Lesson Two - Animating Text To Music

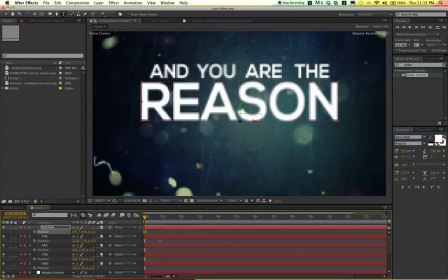249s
So there we go. So now we've got the words lined up. So what I'm going to do is I'm just going to click on the first one, hit Shift and click on the last one, hit P,
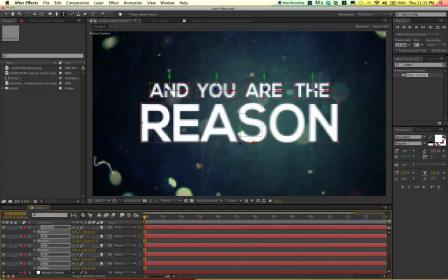261s
and then we can kind of move them all at once where we want them. So just kind of put them like that.
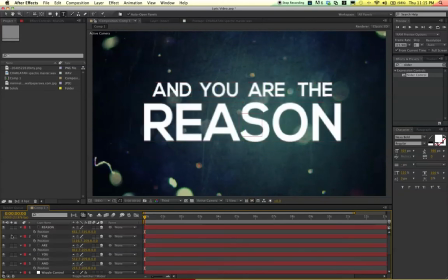269s
Now remember, these are also in 3D space. So if you select them all, remember this, the one here, 0, that's the Z axis.
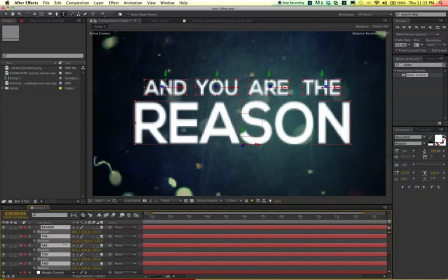279s
So we kind of want to move that forward so that it's coming away from the background wall.
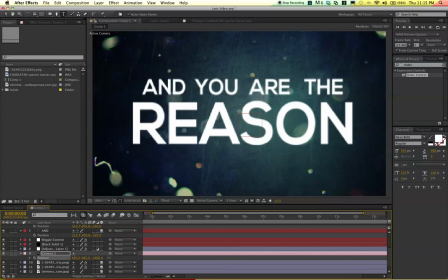284s
So if we scroll down to the camera here and click P and we move forward, we can see that that also has kind of in its own dimension there. Cool. So let's animate the text. So this is pretty basic stuff.
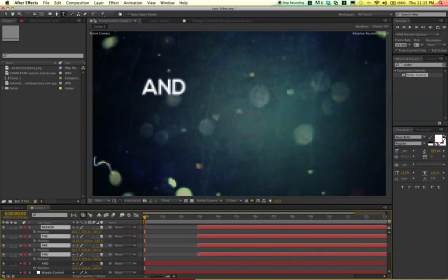299s
There's tons of ways to do this, and like I said, I'm just going to kind of show you some basic stuff, and you can apply it however you want. So I just moved these other words out of the way because we're just going to start with the first word that comes up, and.
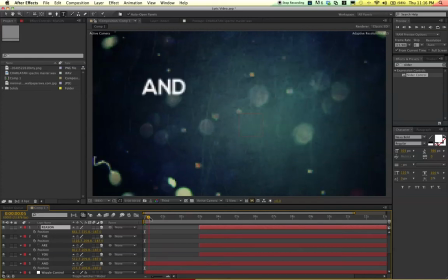314s
So I'm just going to hold command. I'm going to drag over till I find and. It starts about there. So what I'm going to do is I'm just going to trim the and. And then this is what I like to do.
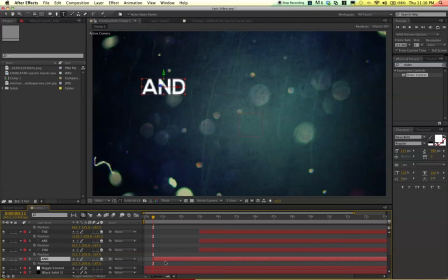330s
Generally for text animation, I like to do stuff with rotation and less with position, just because when you start keyframing the position, it's really hard to move around if you want to change the actual location of the word.
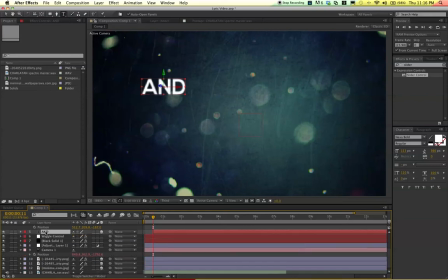347s
So I'm just going to do rotation. So click on the and press R, and that'll bring up the rotations. So you got the Y rotation, flips it that way. Sorry, that was the X rotation.
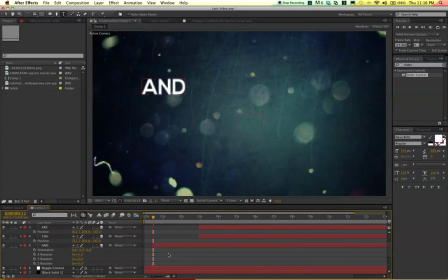361s
This is the Y rotation, turns it that way. So, you can kind of create whatever you want. So I'm just going to zoom in here a little bit. And so what I'm going to do is I'm going to do, what was it, the X one? Yeah. So I'm going to hit a keyframe for X, and I'm just going to drag this over
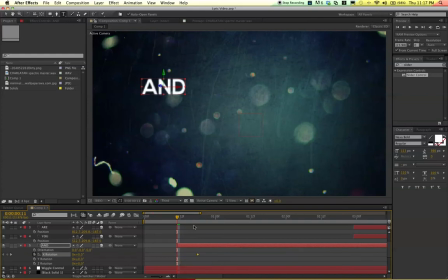380s
3, 4, 5, 6, 7 or so frames. That's cool for now. And then I'm going to go back here and flip it so it comes about 270, so that when it comes in, it doesn't just appear out of nowhere. It kind of flips in.
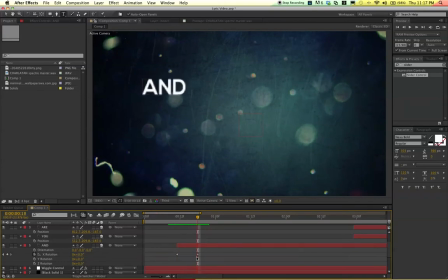400s
And so what I'm actually going to do, I'm just going to kind of give it a little effect so that it kind of flips and then bounces into position. So right here, it's right back to absolute 0. So we'll flip it. And then we're actually going to make this keyframe go over. So it kind of goes over.
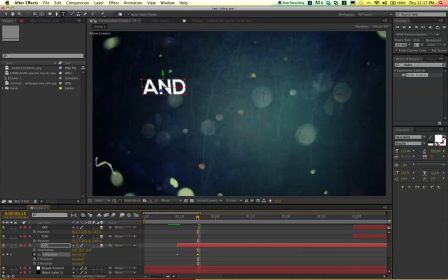418s
So it over rotates 20 degrees. And then we'll go forward a few keyframes. And then we'll bring it back so it flips kind of back and maybe minus 10 degrees. And then go over a little bit more. And then it finally finds its way back to 0.
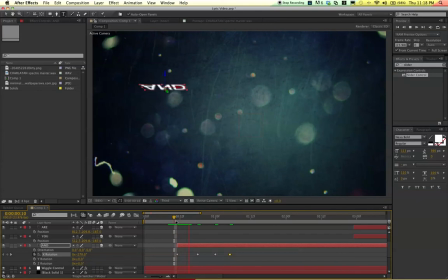435s
So if we play through, it'll be a little slow. You can see it kind of bounces and then rocks into position. It's a little jerky.
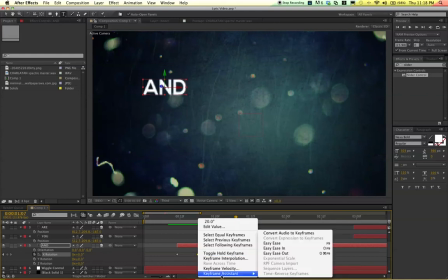445s
So what I like to do is click on the keyframe, the ones where it's kind of rocking, go to keyframe assistant. Sorry, that was right click. Go to keyframe assistant and hit easy ease. I'll do this for these two.
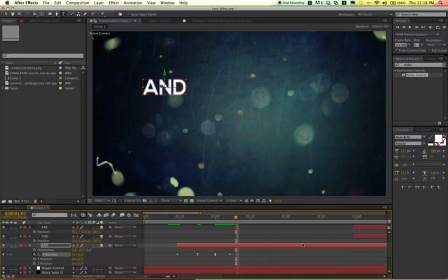457s
That just kind of smooths out the transition of it rocking from forward to backward,
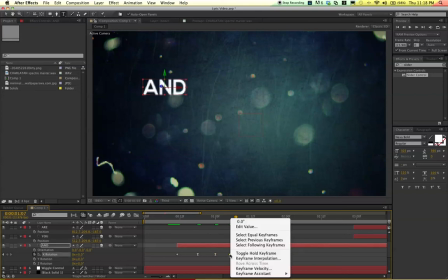463s
just makes it a little more smooth. And then on this last one, I'll right click and I'll do easy ease in.
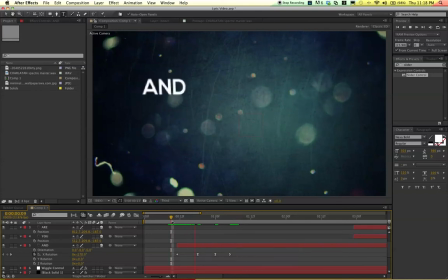468s
That just kind of brings it to a smooth stop. So it's a little choppy for a sec, but I'll let it render and then I'll do it again. So just kind of a smooth thing. So the nice thing about using rotation instead of position is that now that we've kind of made this,
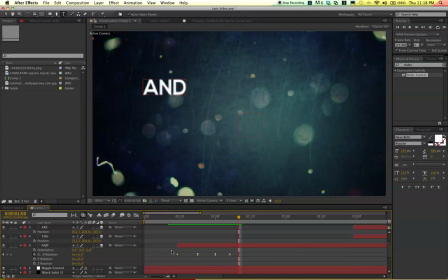484s
if we want, if we're feeling a bit lazy, we can select these keyframes and we can hit Command C and copy them. And then what we'll do is we'll find the next word. So he says you right about here.
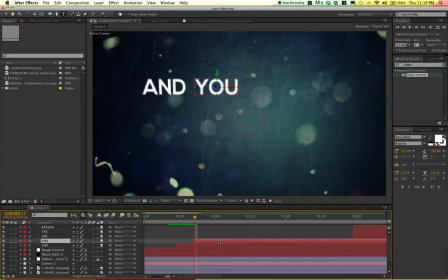499s
So now I'll bring the U word back into it. And all I have to do is, now that I'm on this layer, I can just word. So, and you, like that. So I'm just going to be lazy. Of course, each word individually, you could make them rotate.
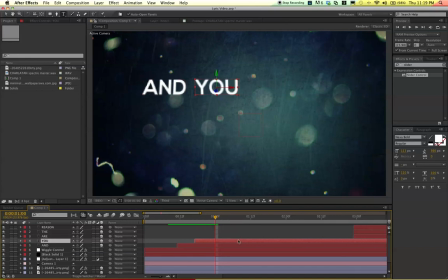512s
You could make them fly in, whatever you want. I'm just going to go through and I'll just do this for all the words except for reason. So we'll go. So he says R right here. So I'll drag that out. I'll click Command V and paste the same rotation.
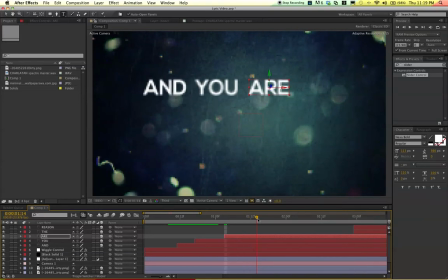531s
Go to the next word. So he says the right about here, and then paste it again. Okay, so then we'll just move forward to where he says reason. Okay, so now I'll drag reason in.
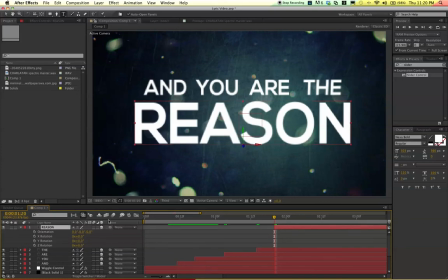548s
So basically the difference with the anchors and where you put them is, you saw the last words were kind of rotating right in the middle. This one, since I put the anchor down at the bottom, if we rotate the X value, you see that it kind of like comes up from the ground.
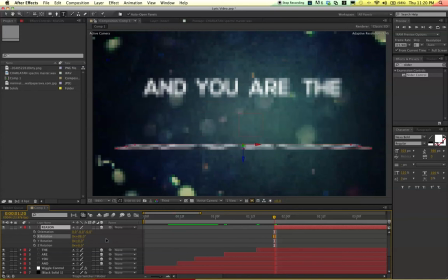565s
So, it just kind of affects it, and you can animate it differently. So I'm going to put this right at 90 degrees. Nope, because camera, there we go. So I'll just kind of make it flat so you can't really see it at first. And then I'll do a keyframe.
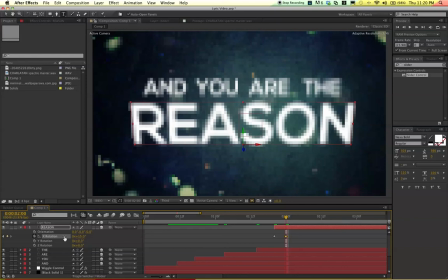582s
I'll go forward and I'll bring it up. And like I did with the last one, I'm going to kind of make it so it over rotates a bit. So we'll click like -15 and then go forward a bit. and we'll bring it back to 0.
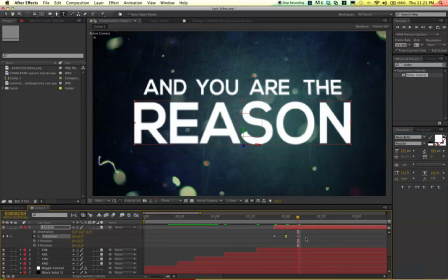599s
Right click, easy ease, right click, easy ease in. Okay, so that should be pretty cool. So we'll just play through this for a second.
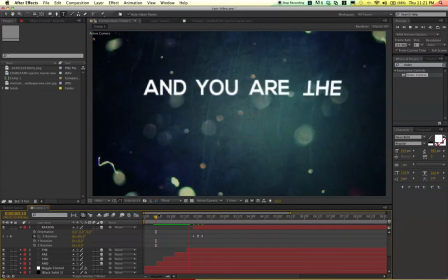610s
We'll watch it all come up. There we go. Play through it again so it's faster. Cool, so that's pretty easy. And then if you go up here, usually there's a preview window. You can RAM preview it, and that's really the best way to watch it with music.
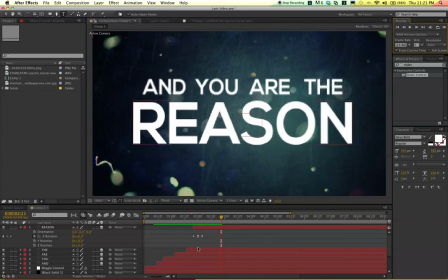631s
Just kind of make sure you're on time. And then one more cool thing I like to do is there's this motion blur tab.
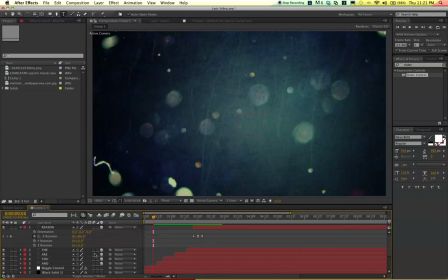639s
So it kind of simulates like a motion blur on all the words as they're animating. So I like to turn that on, especially for the words. You can do it for, all the, if you're having the camera flying around, it might be cool to do it on these dirty lens textures or the background so it looks blurry while the camera's all flying around.
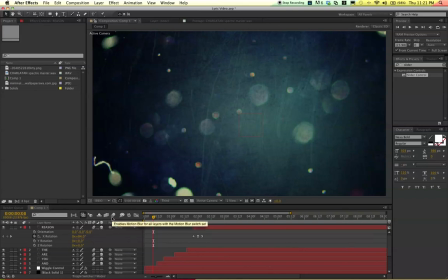656s
So we've turned all these on, and then you just got to go up here to the enable motion blur so that it actually takes effect. And you can see now, I'll just let it render for a sec again.
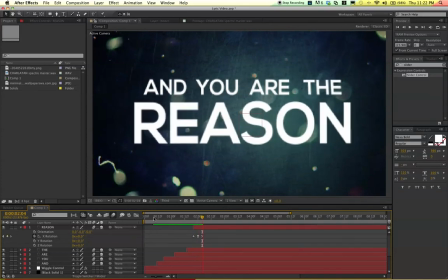672s
You can see that the text kind of blurs and it just kind of makes it look a little more realistic. So that looks pretty cool for now.
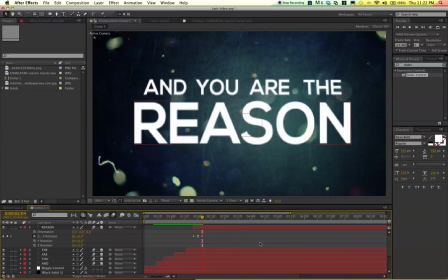685s
So I'll stop the video here and just so you can take it all in, and we'll move on in the next video. Thanks for watching.